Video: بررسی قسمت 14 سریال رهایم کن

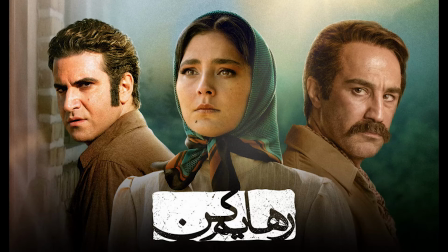سلام، امروز قراره قسمت 13 و 14 سریال رهایم کن رو تحلیل کنیم.
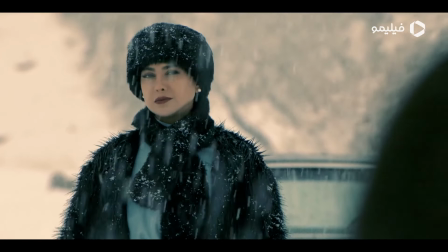عمده تحلیل ما در مورد وقایعی هست که در قسمت 14 رخ میده و صرفاً یک
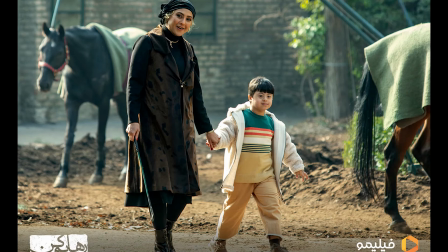قسمتی که از نظر من سانسور شده در قسمت 13 رو مورد بحث قرار خواهیم داد.
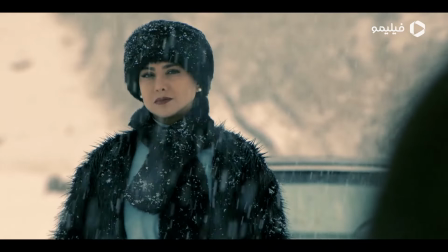پس با من همراه باش.
من منتظر اون روز میمونم حاتم. بالاخره این روز دنبال یکی میگردی که اون زخمات برهم بذاره.
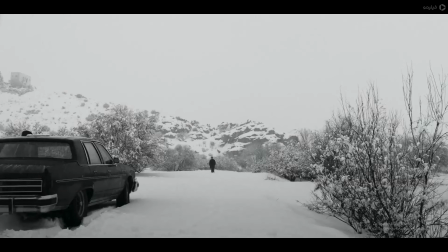خب قسمت 14 با یک تم سیاه و سفید شروع میشه.
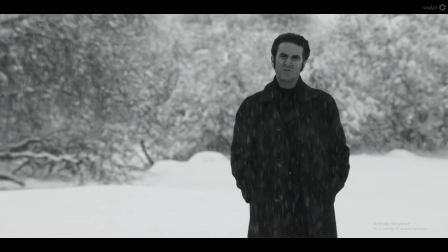تمی که قراره این قسمت از این اپیزود رو با سایر اپیزود جدا کنه که ما
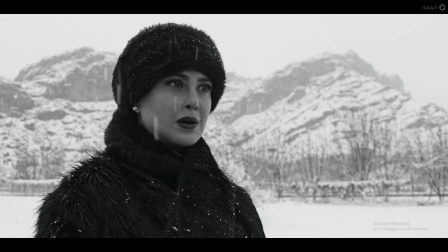در ذهنمون بمونه و در انتها وقتی وقایع رو کنار هم قرار دادیم به یک نتیجه گیری برسیم. نغمه و هاتف میان و با فاصله دوری از هم
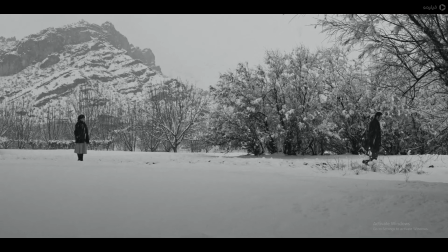میستن که این حس رو میده که این دو از همدیگه فاصله زیادی داره، هدفهاشون و نگرششون. اما تم سیاه و سفید یک کمکی به ما میکنه. یک، در مورد کاراکتر نغمه،
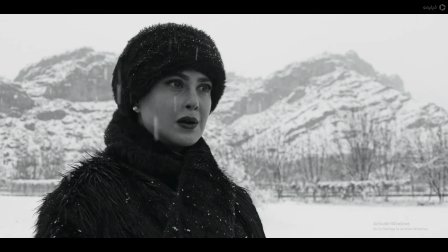این حس رو به ما میرسونه که این کاراکتر داره از آتش عشقی که به حاتم داره میسوزه.
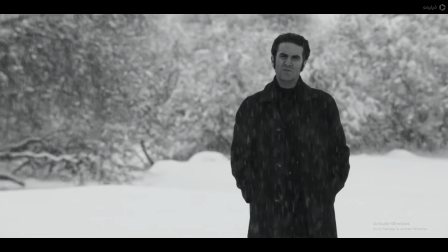در مورد کاراکتر هاتف این حس رو میرسونه که اون به شدت احساس حسادت میکنه نسبت به برادرش و ما رو دچار تردید میکنه،
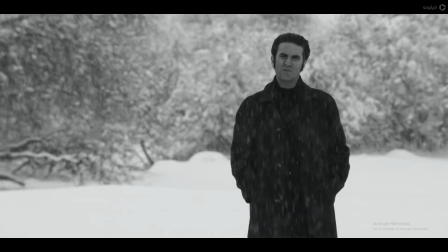حس ما رو که آیا واقعا ما رو میخواد یا نه. اما یک نکته باعث ایجاد شک در من شد. نگاه کنید، وقتی که کاراکتر نغمه داره حرف میزنه ما کاراکتر هاتف رو تو یک سینگل شات میبینیم،
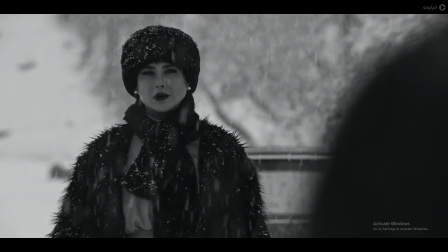ولی وقتی هاتف داره حرف میزنه ما نغمه رو هم تو قابش داریم. یعنی چی؟ یعنی اینکه کاراکتر هاتف نغمه رو به عنوان خانواده خودش، به عنوان آشنای خودش،
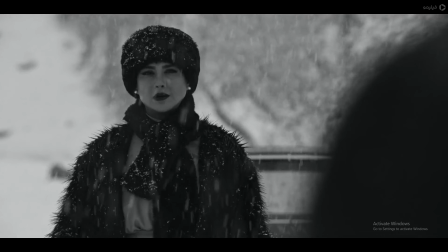به عنوان عزیز خودش پذیرفته، ولی این حس رو نغمه نسبت به هاتف نداره.
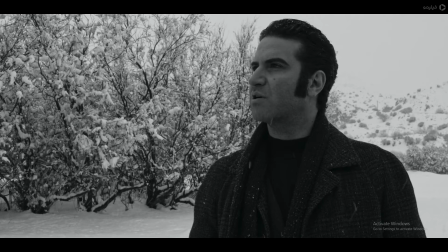خب ما میتونیم یک نتیجه گیری کنیم که شاید علت این که هاتف این همه از هاتم بدش میاد اینی که اون در گذشته شاید عاشق همین نغمه بوده و حس میکنه چون نغمه دختر زیبایی بوده هاتم اون از چنگش در آورده. به نظر من این پلان ها و این قاب بندی الکی قرار داده نشده در این اپیزود.
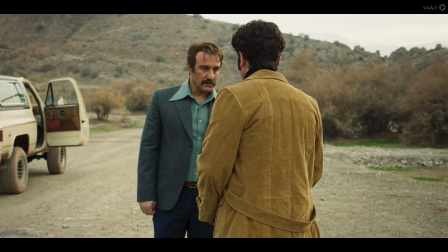خب داستان یکم میره جلوتر، ما متوجه میشیم چه هاتم، چه هاتف، چه افسانه، چه پدر هاتم،
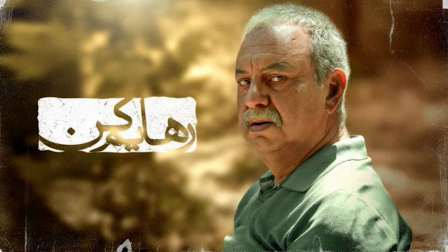همه اونها افرادی هستن که خودشون رو،
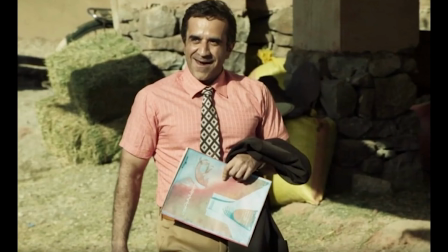خانواده خودشون رو با تمام خانواده ها جدا میدونن. یعنی چی؟ یعنی حاضرن تمام این افراد دهکده، تمام این افرادی که تو این دنیا هستن بمیرن ولی خودشون زنده بمونن. پس این خانواده،
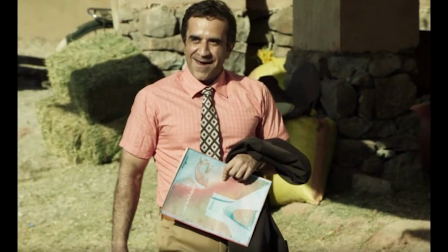خانواده یه به نوعی قابل احترامی نیست و خانواده نیست که دلش برای برادر مارال بسوزه.
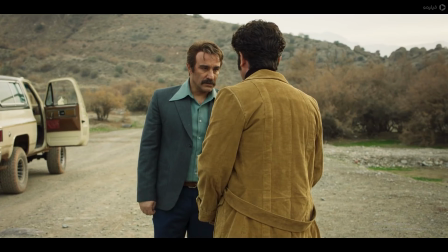پس چرا هاتم این کارها رو میکرد؟ میخواست حس مارال بهش کم نشه.
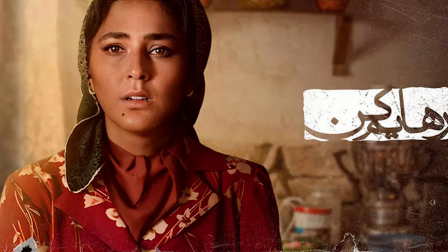خب بعد از اینکه هاتم این حرفا رو با هاتف میزنه راهشون از هم جدا میشه.
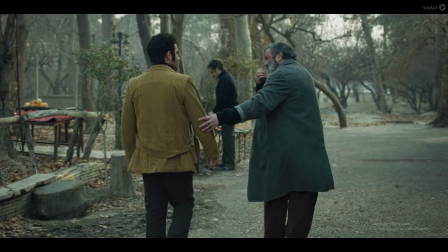هاتم با هاتف میگه تو دیگه داداش من نیستی. هاتف میره خونه عموش. وقتی که میره خونه عموش به این نکته توجه داشته باشید، میاد و با عموش بازی میکنه.
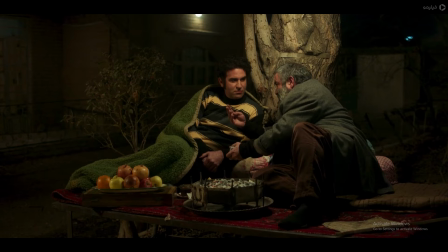وقتی که باهاش بازی میکنه به رنگ سبز پتوش دقت کنید. رنگ سبز پتو چه حسی رو میخواد برسونه؟
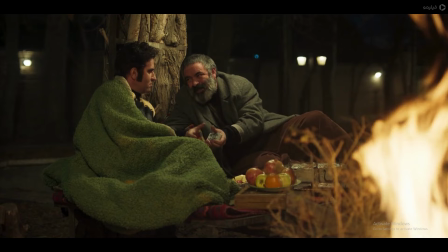نگاه کنید، این صحنه به درستی به نظر من فیلم برداری نشد و اون حس رو القا نکرد. اصولا رنگ سبز برای حسادت، شرارت و گاهی اوقات حس مرگ استفاده میشه.
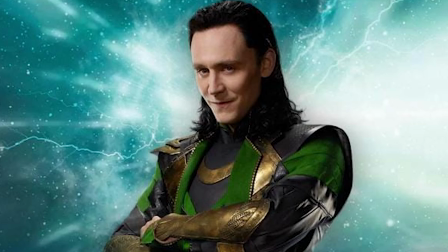بذارید یه مثال بزنم. شما لوکی رو دیدید در فیلم اونجرز. لوکی به برادرش که تور هست حسادت میکنه.
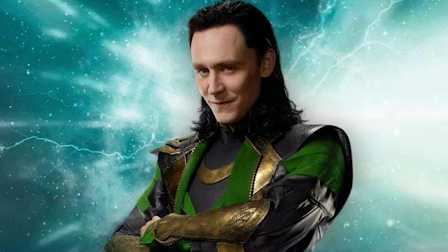تا زمانی که حسادت میکنه تو فیلم اونجرز ما همیشه اون رو با لباس سبز میبینیم که حس حسادت و شرارتی که توی کاراکتر لوکی هست رو دریافت کنیم.
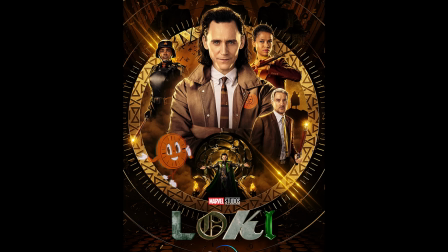ولی وقتی که لوکی این وقایع رو پشت سر میگذرونه و میاد توی سریال خودش دیگه این لباس سبز رو نمیبینیم، چون همون ابتدای سریال متوجه میشیم که اون این حسادت ها رو با دیدن فلش بک های از زندگیش گذشته کنار.
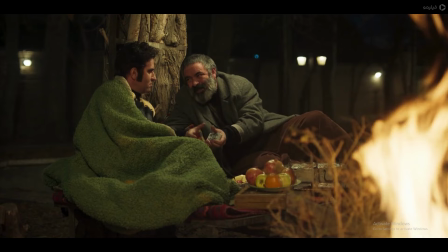خب ما تو این سکانس قرار حس شرارت و حسادت کاراکتر هاتف رو درک کنیم. خب هاتف تو این پلان چی کار میکنه؟ اون با عموش یک تخته میزنه و یک پاسوری بازی میکنه انگار و با تقلب عموش رو میبره.
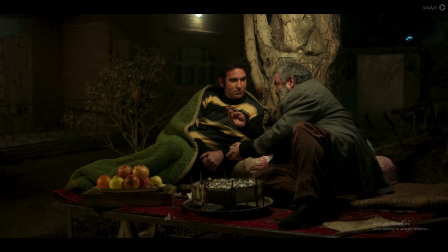خب وقتی با تقلب میبره ما متوجه چی میشیم؟ متوجه این میشیم که هاتف یه فردیه که زیر و رو میکشه، یه فردیه که نوجوان مردانه هم میبره و چه چیز دیگه رو میخواد به ما برسونه. عموش بهش میگه چی؟ میگه نگاه، من یک فردی رو میشناختم برای همه زیر و رو کشید.
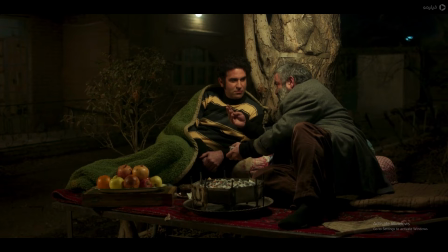آره برد، ولی وقتی که زیر و رو بکشی همه اطرافیانت از دست میدی. همه میفهمن که تو یه زیر و رو کشی. همه میفهمن که تو آدم درستی نیستی. همه رهات میکنن. این شاید اشاره به وقایعی داره که در قسمت‌های بعد اتفاق میافته و کاراکتر هاتف مورال رو به دست میاره با زیر و رو کشیدن،
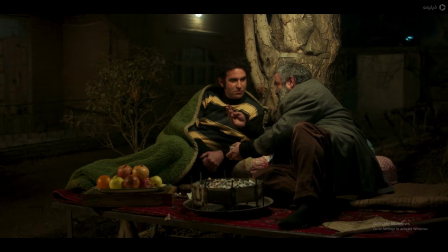ولی همه رو از دست میده و تنها میشه.
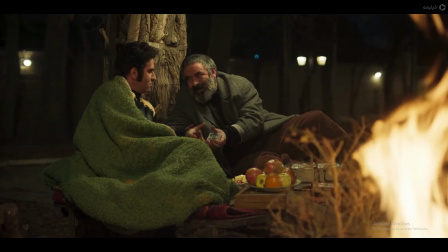و این پتوی سبز که قرار بود با یک میزانسن درست و کمی دیالوگ‌های درست و کمی زوایای متعدد دوربین و نشون دادن بازی ورق اون حس رو به ما برسونه، متاسفانه نرسوند و پلان سوخت.
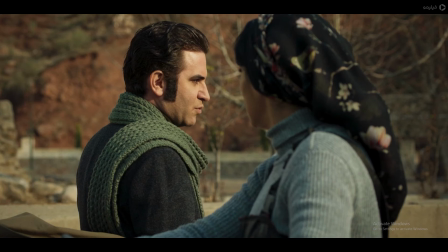خب میریم یکم جلوتر. این قسمت از سریال رو خیلی باهاش مشکل داشتم. نگاه کنید، هاتف میاد و با مورال صحبت میکنه. وقتی که داره با مورال صحبت میکنه، دوربین کلوزآپه. کلوزآپ یعنی چی؟ یعنی اینکه ما خودمون رو جای کاراکتر قرار میدیم.
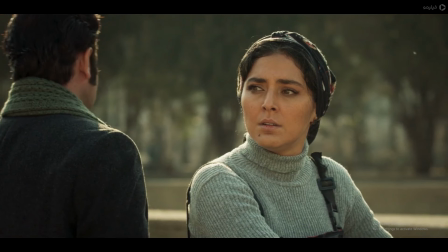یعنی ما تو این لحظات خودمون رو جای هاتف قرار میدیم. هاتف داره چی کار میکنه؟ هاتف داره خاله زنکی میکنه. داره میگه یونس برادرت رو، من اسلحه‌اش رو مخفی کردم که نگیرنش.
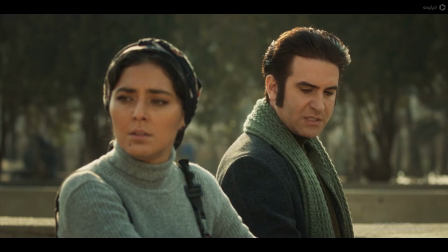برادرم که هاتم است سر رسید به من گفت بیاده و به نظرم اون لوش داده. خب وقتی که دوربین فاصله نمیگیره تو این حرکت خاله زنکی و زیراب زنی از کاراکتر اصلی،
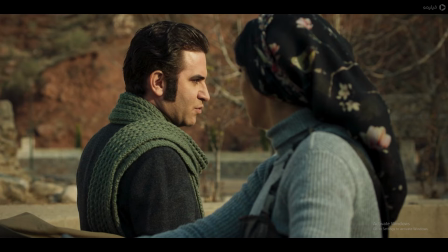مخاطب مردی که این سریال رو و این قسمت رو میبینه در انتهای این قسمت به خودش میگه چی؟ میگین یک سریال خاله زنکیه، یه سریالیه که دنبال حرفن و دنبال این چیزان و این به درد من نمیخوره.
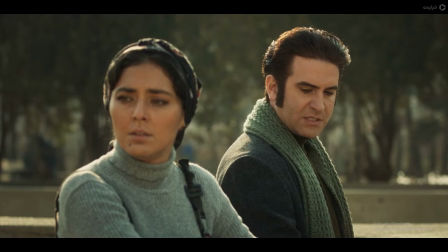چرا؟ چون تو اون لحظه دوربین نزدیک کاراکتر هاتفه و مخاطب خودش رو میذاره جای هاتف و اسم میکنه خودش هم داره این کارو میکنه.
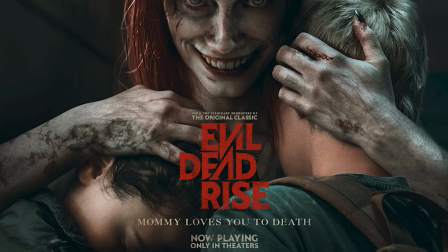بذارید یه مثال بزنم. ما تو فیلمای ترسناک سعی میکنیم تو POV هیولا نریم. چرا؟ چون مخاطب انگار یه هیولا شده. چه جایی میریم؟ برای مثال در فیلم اویلت، بدون اسپویل میگم، اوایل داستان دوربین حرکت روح تور داره،
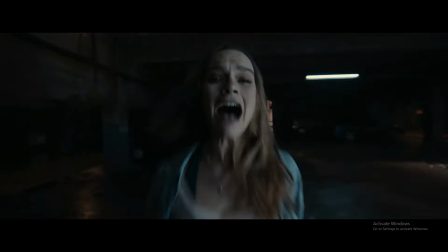میخواد حس ترس، حس تعلیق، حس اینکه یک خطری این آدمای اونجا رو تهدید میکنه رو برای ما بسازه.
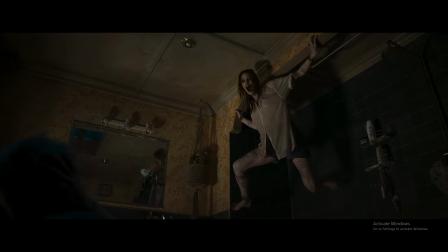اینجا میره تو POV، ولی تو همون فیلم اویلت اون شیطان رو سعی میکنه بارها از فاصله یا با لنزی که دور از ما نشون بده که ما با اون یکی نشیم، انگار ما با اون یکی نیستیم.
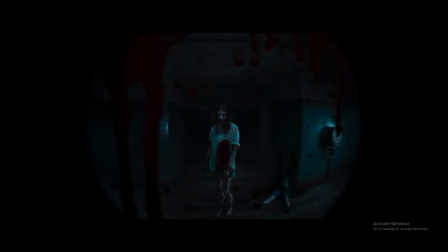این نکات خیلی مهمه. مخاطب کامل ممکنه پس بزنه فیلم رو با همین یه پلان، با همین یه پلان خیلی کوچیک.
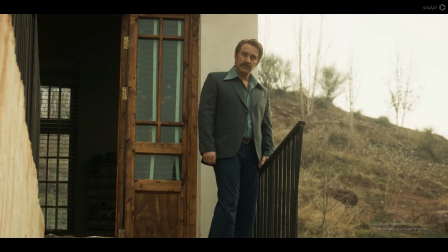خب بریم در مورد سانسور و قسمت 13. نگاه کنید، در قسمت 13 مارال از کاراکتر هاتم تو گوشی میخوره.
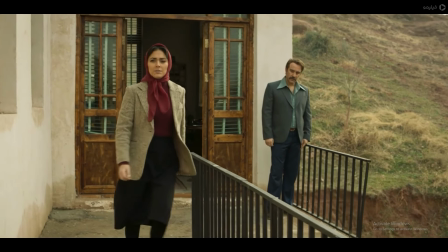وقتی که تو گوشی میخوره به حرکت دوربین دقت کنید. در ابتدا اسلو موشنه و بعد روی یک سپایه و روی
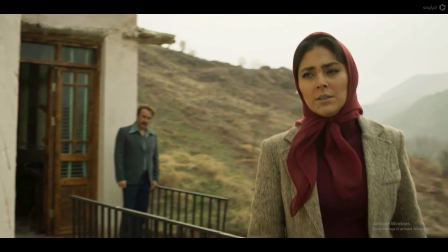ریل قرار داده میشه و به صورت خیلی منظم ازش فیلم گرفته میشه. بذارید اینطوری بهتون بگم. با مثال فیلم درباره الی، کاراکتر الی گم شده.
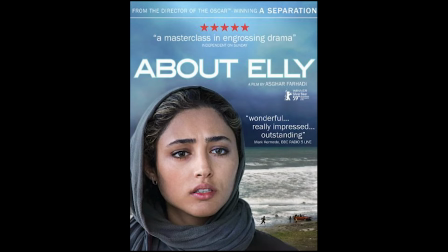به دوربین نگاه کنید، روی دسته.
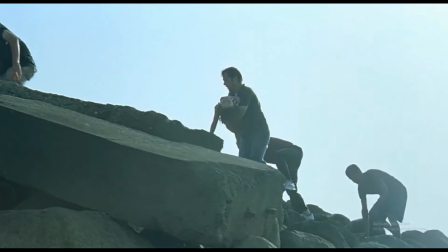کاراکترها نمیدونن الی غرق شده، نمیدونن الی گم شده، نمیدونن الی رفته، نمیدونن الی الان تو سوال داره دست و پا میزنه.
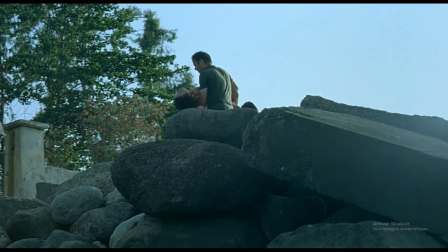دوربین میلرزه.